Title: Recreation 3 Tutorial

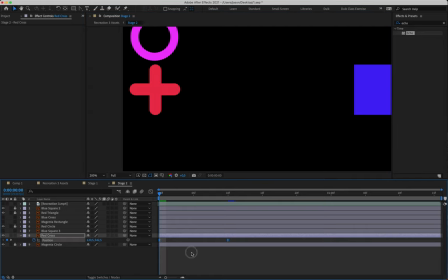And we can somehow just apply easing to these as well. Okay, so we've got the position change.
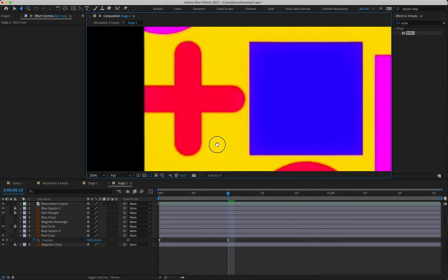Then we need the rotation, because there's a little bit of rotation going on as this scales in and away.
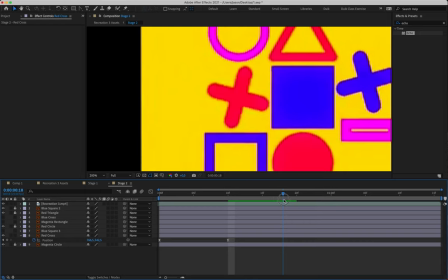So on frame 18, it ticks over leaning to the right by about 20 degrees.
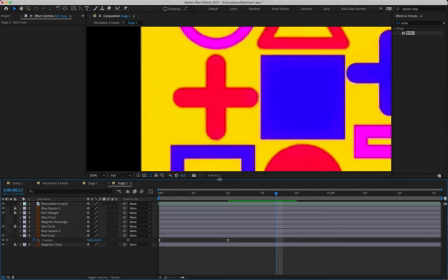So we need a rotation keyframe on frame 17. So we're going to hit Shift R for rotation and create rotation of 0 degrees on frame 17. We'll just apply easing to that.
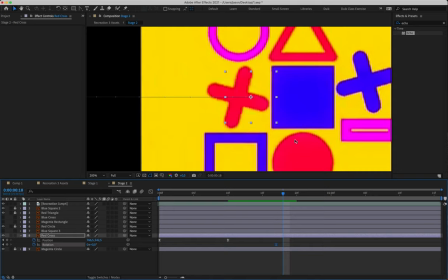Now, this acts as a bit of visual anticipation, essentially, for when it then rotates in the opposite direction.
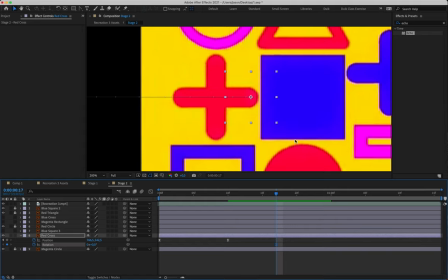To help further accentuate that anticipation,
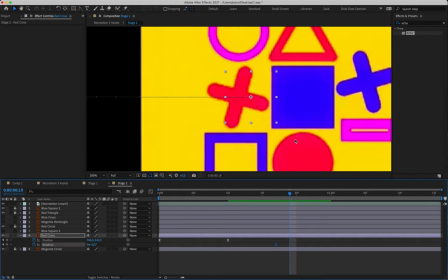rather than having it rotate over a single frame, we're going to give it the two frames, because it holds that for another frame there. So we're going to go to frame 19 and create our next rotation there, giving the viewer an opportunity to actually see it spinning.
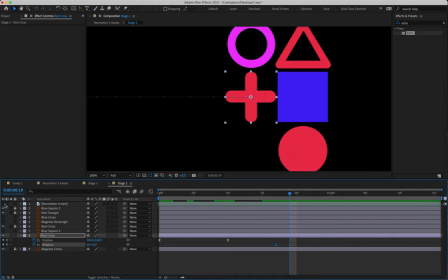Okay, we're going to type in a rotation for our red cross of 20 degrees. Okay, so that's 20 degrees there on frame 19.
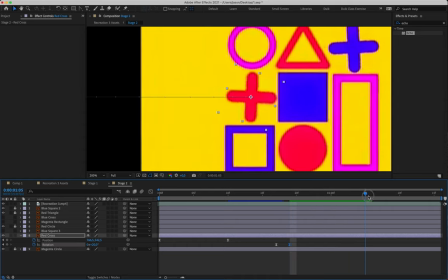Then, taking a look, we then rotate anti-clockwise and get to its end rotation at 1 second 6 frames.
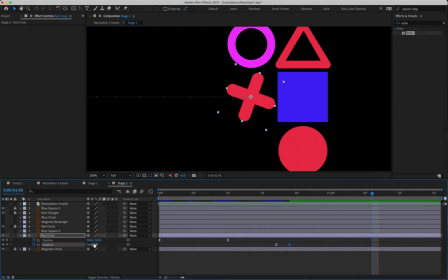So at 1 second 6 frames, we're going to have a rotation value of -90 degrees. And that has it doing a quarter anti-clockwise rotation there. Okay. And we can then call this one finished. I'm going to lock it.
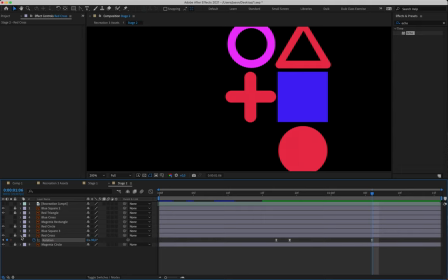Well, I'm going to hit R for rotation to only show the rotation keyframes, and then I'll lock it, because they're going to help us guide out for the blue cross.
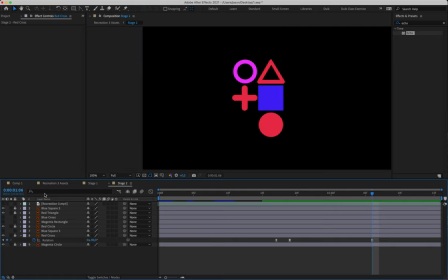Okay.
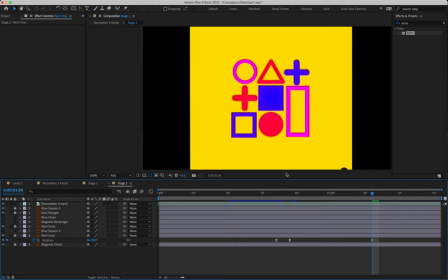So turning on our reference here, taking a look at our blue cross layer, that comes in from the right-hand side of the screen.
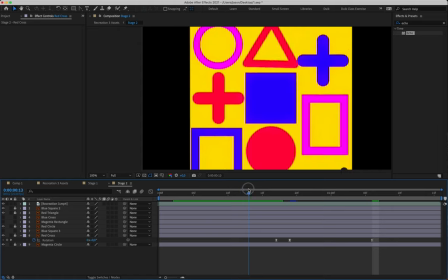It gets to its final position. I think we can also call that at frame 10.
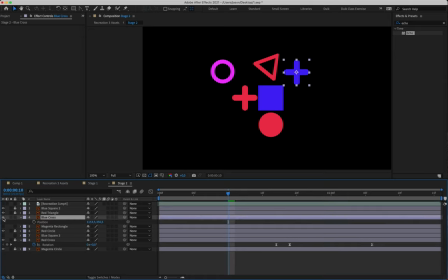So we're going to grab our blue cross and hit P for position and create a position keyframe on frame 10. We'll just apply easing to that. Then we're going to go back to the very beginning of the timeline, and we're going to grab
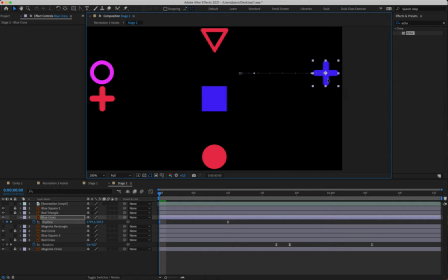our blue cross and just push it across to the right-hand side of the screen there, just so that that's where it enters from,
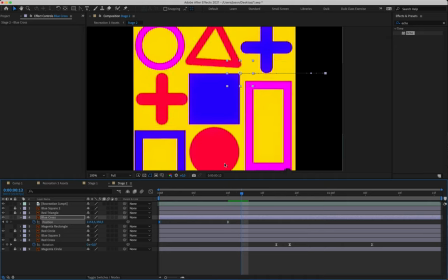essentially. Okay. Then it holds that position until frame 12. So we're going to have an empty position keyframe on frame 12.
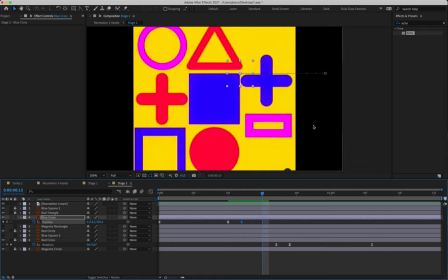And then it starts to move down slightly in response to the scaling of the magenta rectangle.
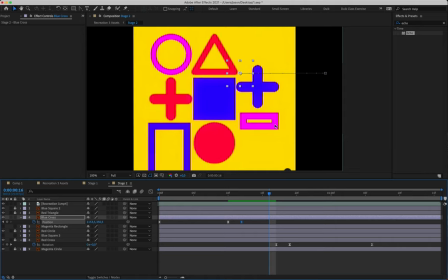And it gets to its final position at 16 frames. So kind of just eyeballing to see the difference between the left-hand arm and the top of the square.
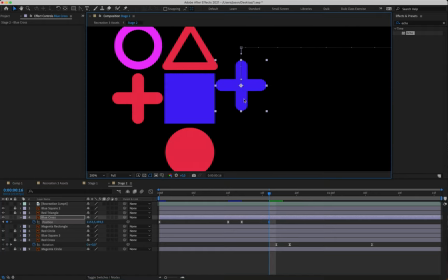I'm just going to zoom in and bring it straight down. And I think it goes to about there.
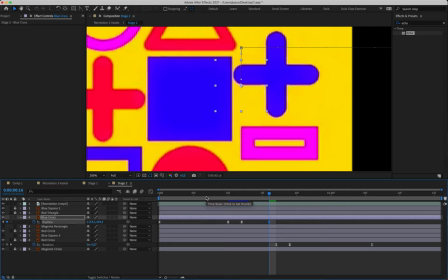Okay, so that's our position on frame 16.
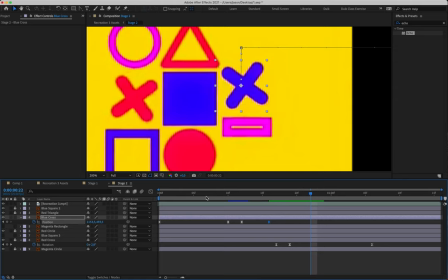It then holds that position until we get to frame 21. So we're going to have an empty position keyframe on frame 21. And then it goes straight back up into the air.
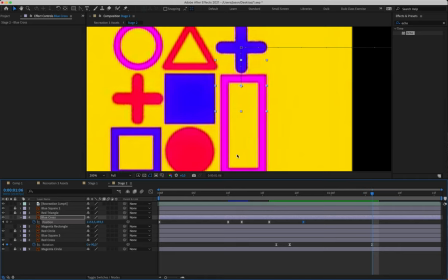And it gets to the top, back to its resting point at 1 second 6 frames.
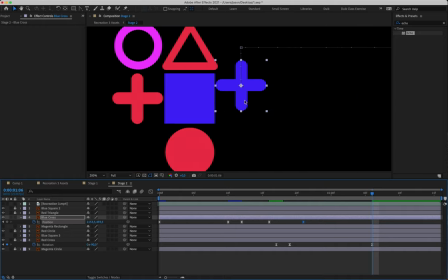So at 1 second 6 frames, I'm just going to move it straight back up. And in fact, in order to make sure I get it exactly where I want it, I'm just going to select my second position keyframe and copy and paste it onto 1 second 6 frames. And that guarantees it comes back up to its resting point. All right.
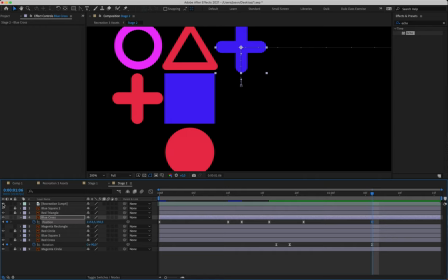Then we need to do our rotation. And it's the exact same rotation times as the red cross.
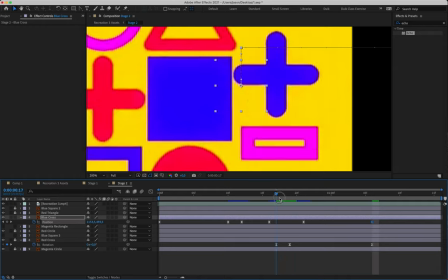So it occurs at the exact same points we place the red cross rotations. It's just that the rotation goes in the opposite direction.
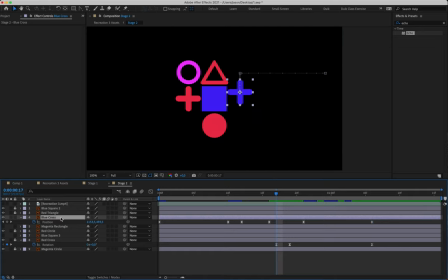So at frame 17, we're going to create our first rotation keyframe of 0 degrees. I'm going to apply easing to that.